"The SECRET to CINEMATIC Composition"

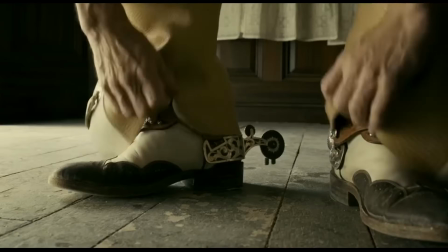0s
Have you guys ever noticed that while you're watching a movie, how your eyes are automatically drawn to a particular part of the frame?
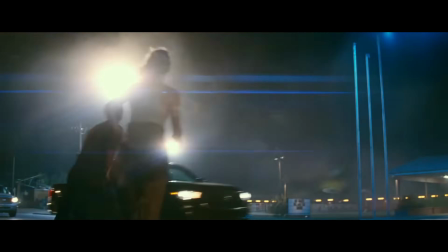5s
That's because everything from the subjects, their surroundings, and even where the camera is placed is all part of something called composition. And today we're going to break down how some of the best cinematographers use the art of framing and composition to tell a story. First, in order to understand how to compose beautiful shots and what they mean, we need to establish what composition is.
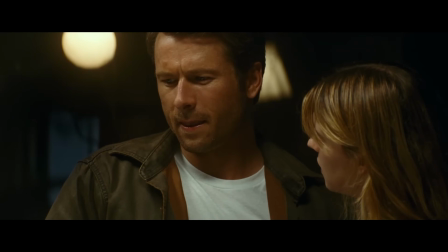26s
And basically what composition is in film is the arrangement of elements in a frame. This can mean people, objects, landscapes, and even light and shadow. And the way you compose your shot can really deliver a feeling to your audience. Now, a very symmetrical shot can give the feeling balance, while having a frame completely unbalanced can symbolize chaos.
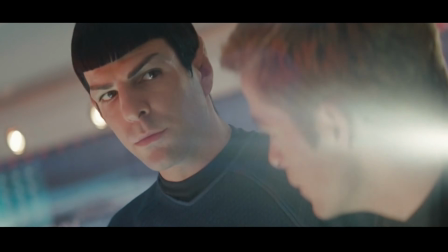43s
You can even showcase power dynamics between characters just by placing them in particular points of the frame.
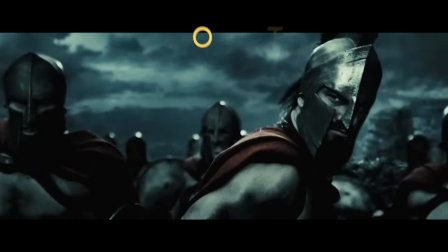48s
Which brings us to our next topic, and that is points of interest. Every filmmaker will compose a shot with a point of interest in mind. And if we break that down to its simplest state, there are two elements to think about when you're composing a shot: the subject, or the point of interest, and the background. And there are many ways to bring your audience's eyes to the point of interest in your frame. Now, the first one that we're going to talk about is obvious.
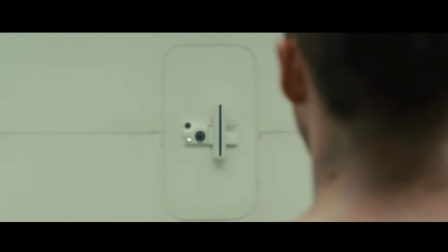69s
This is focus point. More often than not, the subject where you want your audience to look is going to be in focus, while the foreground or the background is out of focus.
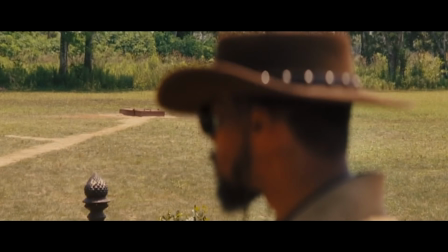78s
And racking focus from one subject to another will automatically tell us where to pay attention in your frame.
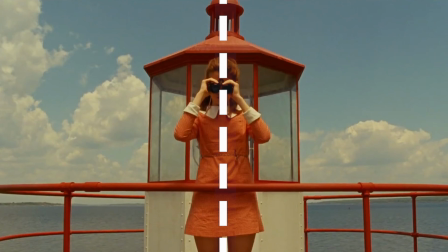83s
Another way to do this is by using symmetry to draw your audience's eyes to a particular point in the frame.
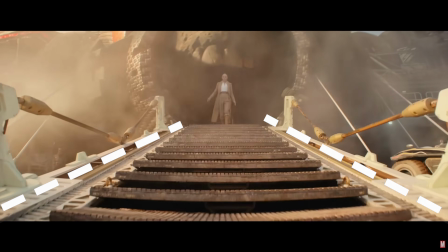88s
And that's because there's these leading lines pointing us right towards the point of interest.
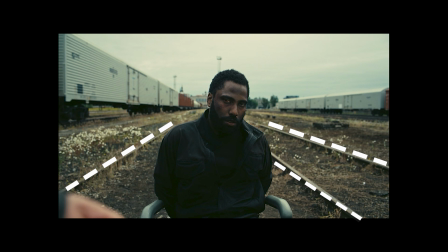92s
In this scene from Tenet, the main character is between these railroad tracks, creating these lines leading you right to our main character. Now, it's kind of obvious in this particular frame because you have him sitting right in the middle of the frame. But if we take a look at this scene from Ad Astra, our character is not in the center of the frame.
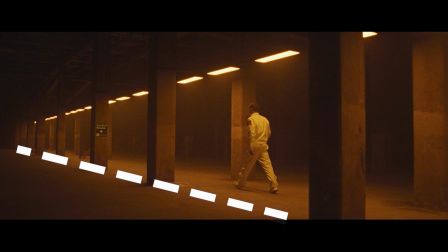107s
However, there are still leading lines that brings you to this point of interest.
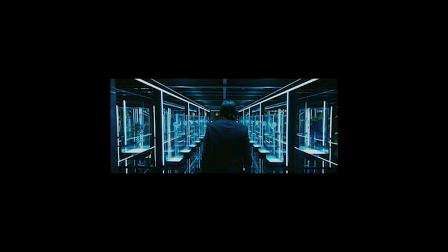111s
And if you pay close attention, you can start to realize that they do this a lot in films, where they have all of these lines leading you to that point of interest.
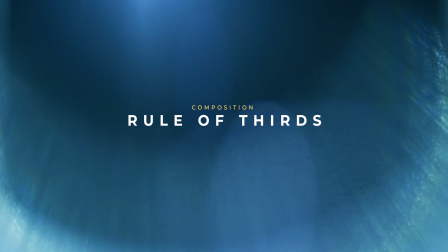119s
Another way that you guys can think about composing your shots is by using something called the rule of thirds.
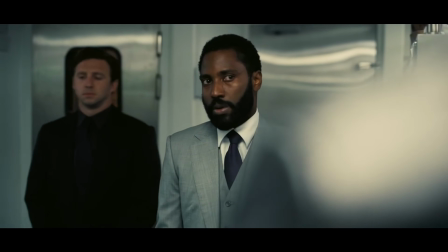123s
Chances are, if you've been into cinematography or even photography for a little while, you've definitely heard this before. And even though this is a very basic concept, it's extremely helpful when it comes to composing your shots, or at least giving you a starting point on how to begin composing your shot.
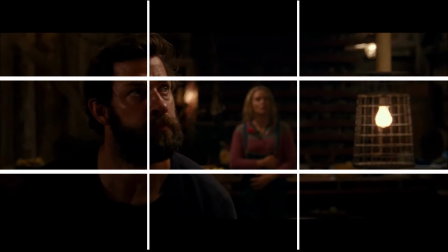136s
Now, in order to use the rule of thirds, you have to place your subject at one of the four intersecting points on the vertical and the horizon points in your frame.
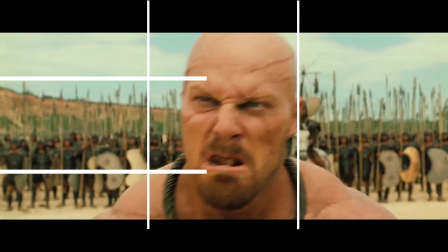144s
And if you guys really pay attention, you can start to see this time and time again across many different films and many different genres.
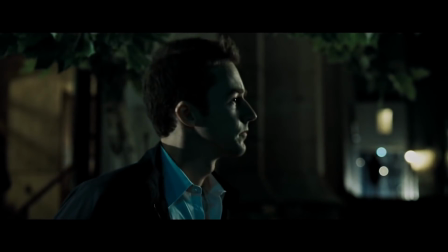150s
Now, of course, you don't have to follow this rule of thirds all the time, but having this in the back of your mind while you're trying to compose your shots is definitely going to
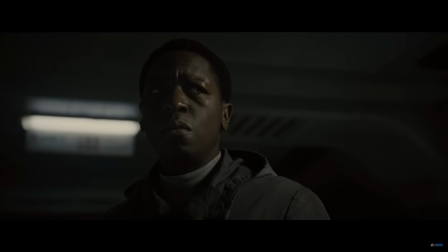156s
be helpful, especially when you're starting from scratch and you kind of have a blank slate to work with.
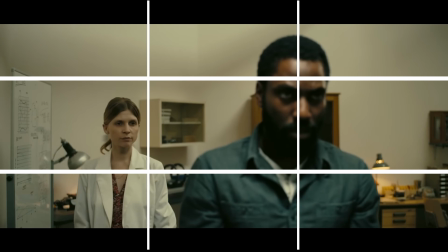161s
It could be a little bit overwhelming. At least having an idea of splitting the screen or your frame into three equal parts and understanding where
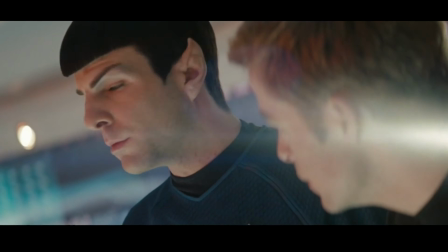169s
each person or each object should go in that frame is definitely going to allow you to have some sort of balance in your composition. Another great tool to help you guys compose your shots is the use of shapes. And what shapes do is they allow us to make sense of a frame.
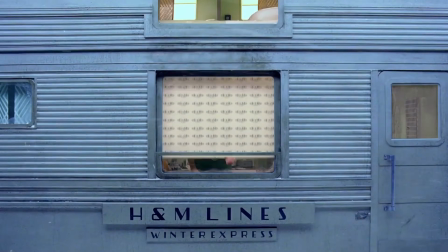182s
It's almost like we find this familiarity in these different shapes that we're comfortable seeing.
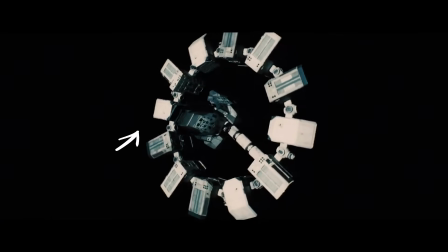188s
The use of squares, triangles, and circles are such an easy way to build a clean frame.
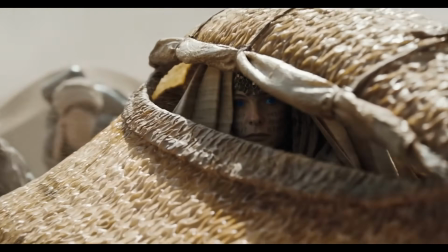193s
And a big reason why they have the ability to do this is because they create frames within frames, allowing your viewer to have a narrow point of interest within your scene. And this frame within a frame can have such a big impact on your scene.
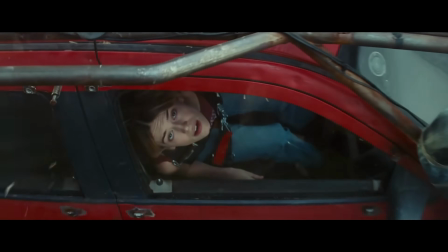204s
A small frame can give you an uncomfortable, kind of claustrophobic feeling, while a larger frame could allow us to feel a little bit more comfortable and satisfied. And the amount of space that that frame takes up plays a huge role in telling your audience how they should feel about that frame. And speaking of space, another huge factor in framing cinematic compositions is depth and space in your shot. When we sit down and we watch a film, we're watching it in two dimensions. So one extremely important factor to composing cinematic images is to create this illusion of depth in your scene. And the way I like to think about this is building your composition in layers.
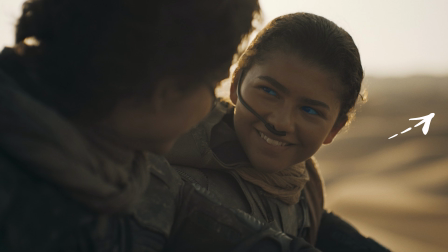237s
Having something in the foreground, something somewhere in the middle, and then thinking about where you're going to place your background and where the focus points are. And vice versa.